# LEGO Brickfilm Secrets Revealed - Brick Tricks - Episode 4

Hey guys, I'm Avin, founder of the Kid Film Fest. I'd like to share a few secrets that I use to improve my brick films. Water
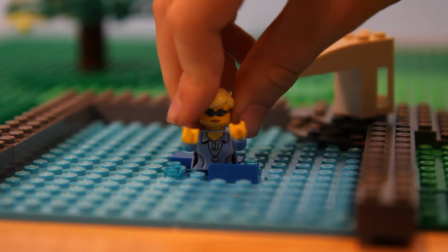(0:13)
If you have a character that would like to jump in the water, simply put them in piece by piece.
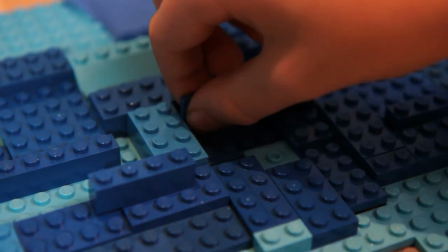(0:19)
You can also create water movement by varying blue pieces between shocks. Backgrounds For backgrounds, I like to use foam core or poster board, blue for sky and black for night time or space.
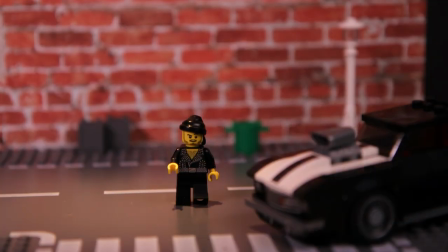(0:36)
You can also use scrapbook paper with images, or if you can't find the right paper, you can use a digital image on an iPad.
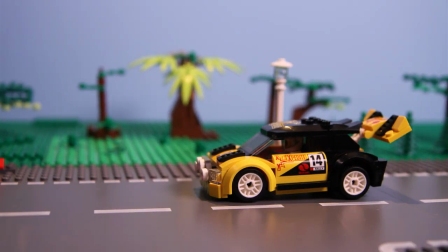(0:45)
A more advanced technique is to have the background move.
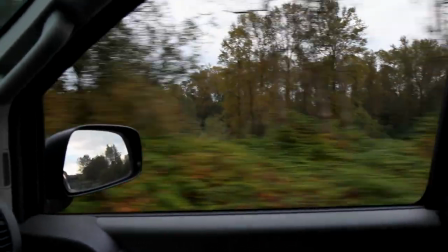(0:49)
Next time you are in a moving car, look out the window and you'll notice things far away don't move very fast.
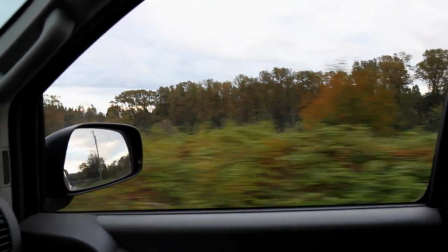(0:55)
But things close up, like trees, move very fast. This is called parallax.
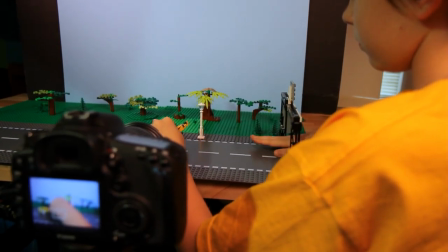(1:01)
We can create parallax as well by moving our actual set.
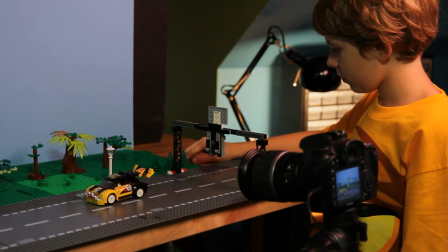(1:06)
Things in the foreground will move in larger increments, while things in the background will barely move. Blowing You can use a flashlight to light up certain pieces,
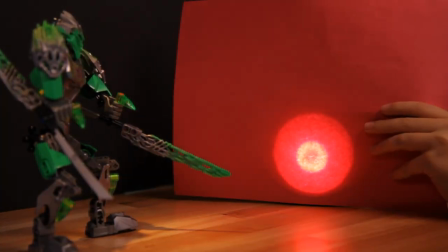(1:19)
and by covering it with paper, you can use it to add color to your shot. Onion skins Onion skins? Yes, onion skins.
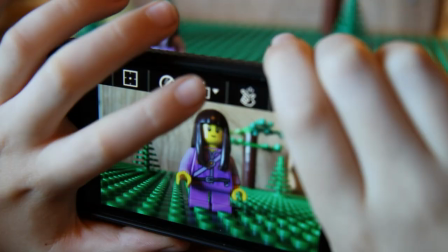(1:32)
Like these see-through layers of an onion, the onion skin feature of your favorite stop motion program shows you the previous frame.
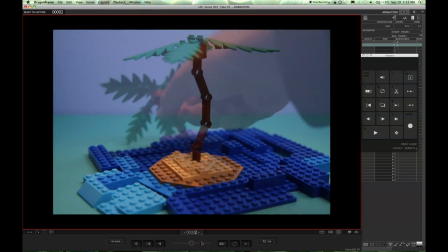(1:40)
If an object falls, you can line it back up. It also helps with tracking movement. Frame rates.
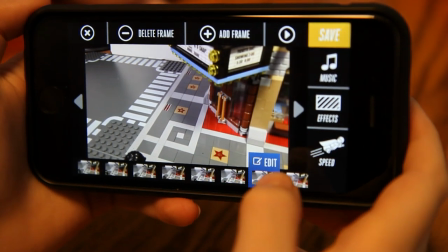(1:50)
Since stop motion animation is a series of pictures, the number of pictures or frames per second can make a big difference.
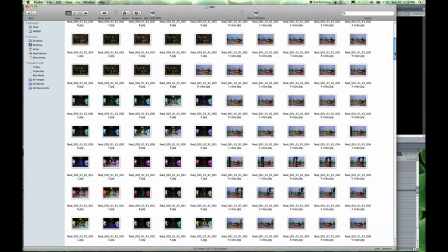(1:59)
A one-minute film at 8 frames per second would take 480 pictures.
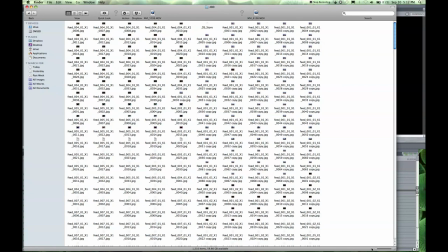(2:04)
At 24 frames per second the same film would take 1,440 pictures.
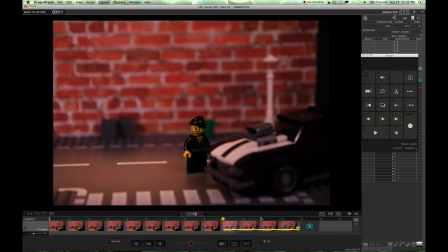(2:11)
One way to cheat is to reuse frames by duplicating them. Many animators use this at the beginning and end of a shot. Camera movement.
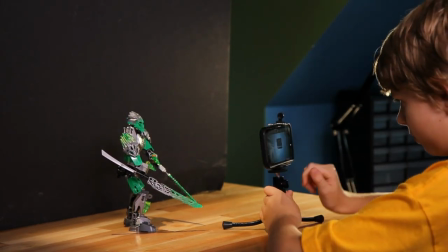(2:25)
We can achieve Hollywood-like movements by carefully moving the camera between each shot.
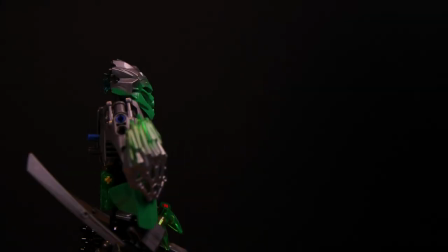I hope these tricks help bring your brick films to the next level. Check out more building and filming tips by clicking up here.